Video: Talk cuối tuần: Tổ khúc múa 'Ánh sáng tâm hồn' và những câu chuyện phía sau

Thì đấy là chính là cái phân cảnh mà Chiến cùng với cả chị Tuyết Minh dàn dựng cái cảnh hai, đó là cảnh mà mô tả cái bệnh viện dã chiến khi mà bác sĩ cứu chữa bệnh nhân,
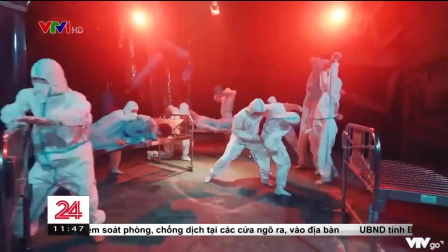(4:03)
làm sao mình lột tả được cái sự hy sinh, cái mất mát của tất cả những con người mà đang ở cái tuyến đầu chống dịch,
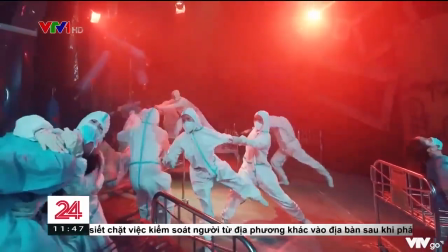(4:11)
và tất cả những anh chị em nghệ sĩ, diễn viên múa là đều phải mặc đúng cái trang phục bảo hộ của bác sĩ. Nhưng mà bọn mình ở đây là bọn mình còn phải là vận động trong các cái chuyển động rất là khó khăn và rất là gì, năng lượng. Mà mỗi một lần như thế các bạn ra các bạn gần như là không thở được. Thì mình hình dung đến là gì? Những người bác sĩ mà người ta chạy đi chạy lại rồi là cứu chữa bệnh nhân ngày đêm như thế thì không hiểu là lúc đấy con người ta sẽ như thế nào nữa. Cô Minh bắt bọn em thở hoài, bắt thở đến khi nào mà giống thì thôi ạ. Tức là đến cái tay run hoặc là đến cái hơi thở mà hấp hối của cái người mà bị ho rồi là bị sốt nó khác với lại cái hơi thở của người bình thường. Toàn bộ cái từng thớ thịt của mình nó lại phải nhão ra.
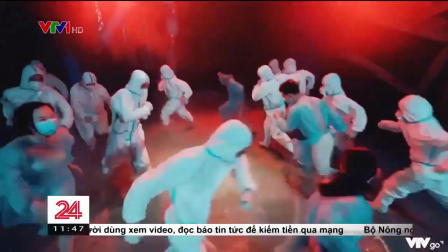(4:55)
mà nó lại phải rã rời đi, bởi vì làm gì còn không khí để thở. Thế cho nên là cái việc tập thở đấy là việc quan trọng nhất của những người bệnh nhân.
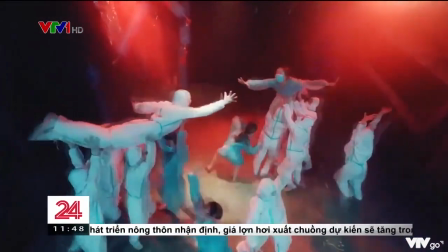Mọi người nếu mà xem, mọi người sẽ để ý nhìn thấy những cái set hồ. Thì cái set hồ đấy là đặc trưng của vùng Tây Bắc.
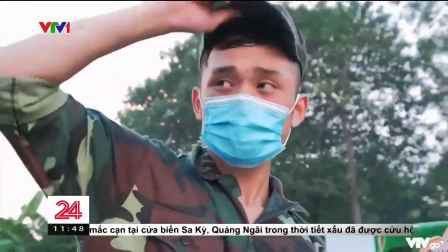(5:15)
Bộ đội bây giờ đưa vào làm một cái để vận chuyển vào những cái ngõ ngách ấy.
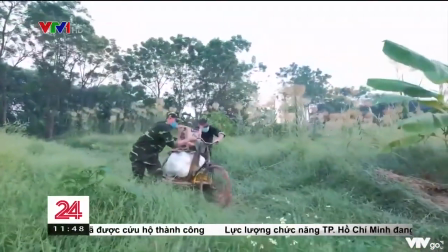(5:18)
Thì trong phân cảnh đấy có một cái phần nhỏ của cái phần set hồ ấy được gợi lại cái của quá khứ nhưng vẫn vận hành được của tương lai như bây giờ. Thì là những cái mình thấy hay nhất. Xem tác phẩm mọi người sẽ bắt gặp rất là nhiều thể loại khác nhau đúng không ạ? Chúng ta có múa đương đại, có dân gian đương đại, có jazz, có cả hip hop nữa. Tại sao chúng ta không thử xem lại một phân cảnh mà mang một cái tiết tấu rất là khác so với những gì mà chúng ta đã được xem trước đây? Xin mời quý vị.
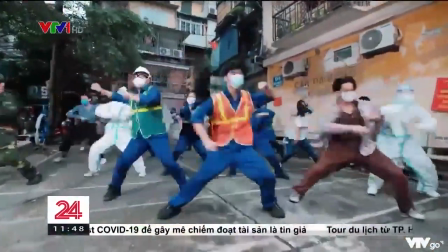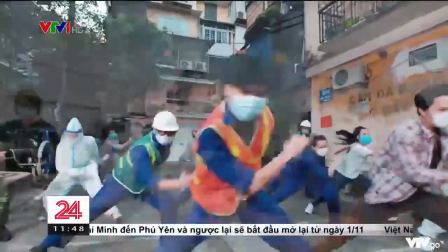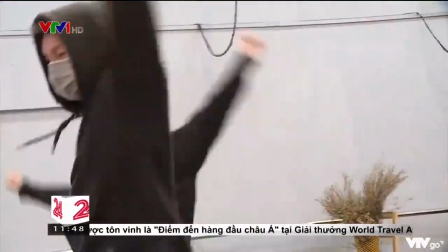Không khí rất là vui, rất là sôi động, rất là nhiều năng lượng của rất là nhiều những loại hình nhảy múa đương đại. Làm thế nào để các bạn có thể hòa mình cùng với một cái tổng thể của một cái chương trình với rất là nhiều thể loại như vậy?
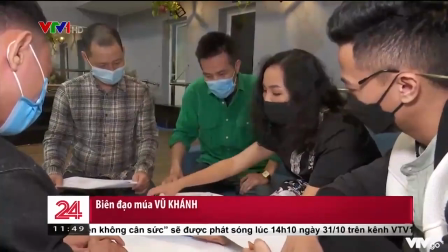(6:09)
Phải có một cái kịch bản, dựa vào đó mọi người phân bổ những cái thể loại nhảy múa khác nhau, làm sao cho từng thể loại nhảy múa nó phù hợp với cả từng bối cảnh một.
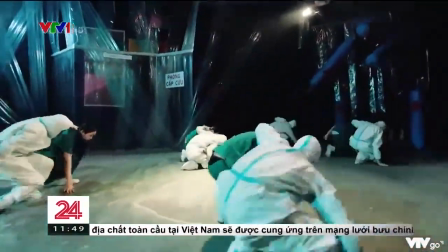(6:19)
Ví dụ như bối cảnh miêu tả về tâm lý, những người y bác sĩ phải gồng mình lên để chiến đấu với cả bệnh dịch,
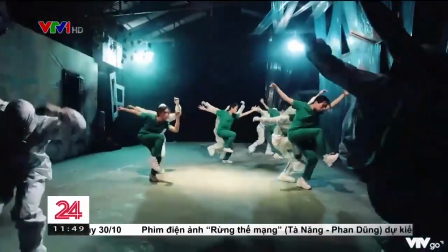(6:24)
phải dùng sự kết hợp giữa những cái động tác mạnh mẽ của hip hop với cả là những cái sự mềm mại và uyển chuyển của trong múa đương đại. Cái nhánh mà em đang theo đuổi là bộ môn jazz, nó là vũ đạo nhạc kịch. Và cái yếu tố chính của vũ đạo nhạc kịch là storytelling, hay là để kể một câu chuyện. Hai anh em cũng nghĩ là không, anh chỉ cần cái chất liệu jazz của em là nó kể chuyện và nó sẽ có nhiều những cái biểu cảm, nhiều những cái sắc thái đấy,
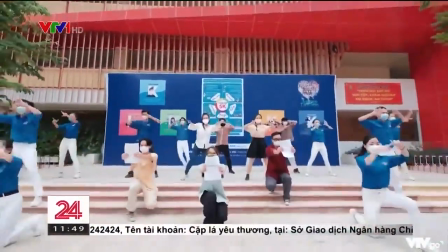(6:48)
thì em cho cái chất liệu đấy vào và làm thế nào đấy chúng ta có thể dung hòa được những cái chất vẫn choreo nhưng mà lại pha cái cách kể chuyện của jazz.
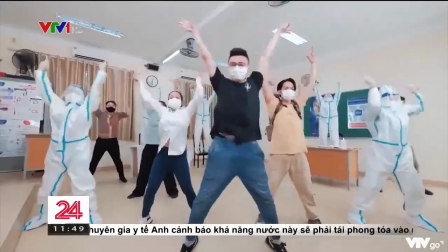(6:56)
Làm sao cho chúng ta trở thành một cái cộng đồng mạnh mẽ nhất, nói lên những cái tiếng nói vừa có truyền thống mà lại vừa có hơi thở hiện đại. Cũng mong muốn được mang những cái tài năng trẻ của chúng tôi ở gần đây, những cái gương mặt trẻ của chúng tôi và nghệ thuật nhảy múa của chúng tôi đến với các bạn. Và nghệ thuật nhảy múa sẽ gắn kết được những trái tim và gắn kết được những điều tốt đẹp trong cuộc sống. Vâng, xin được cảm ơn những chia sẻ rất là ý nghĩa của chị Minh, và tôi tin rằng là mọi người đều đang rất là chờ đợi tiết mục này. Chỉ một vài ngày nữa thôi chúng ta sẽ được gặp họ trên những sân khấu, và chúng tôi, những khán giả đang rất là chờ đợi các bạn trên sân khấu này. Cảm ơn mọi người rất là nhiều với cuộc trò chuyện rất thú vị ngày hôm nay ạ.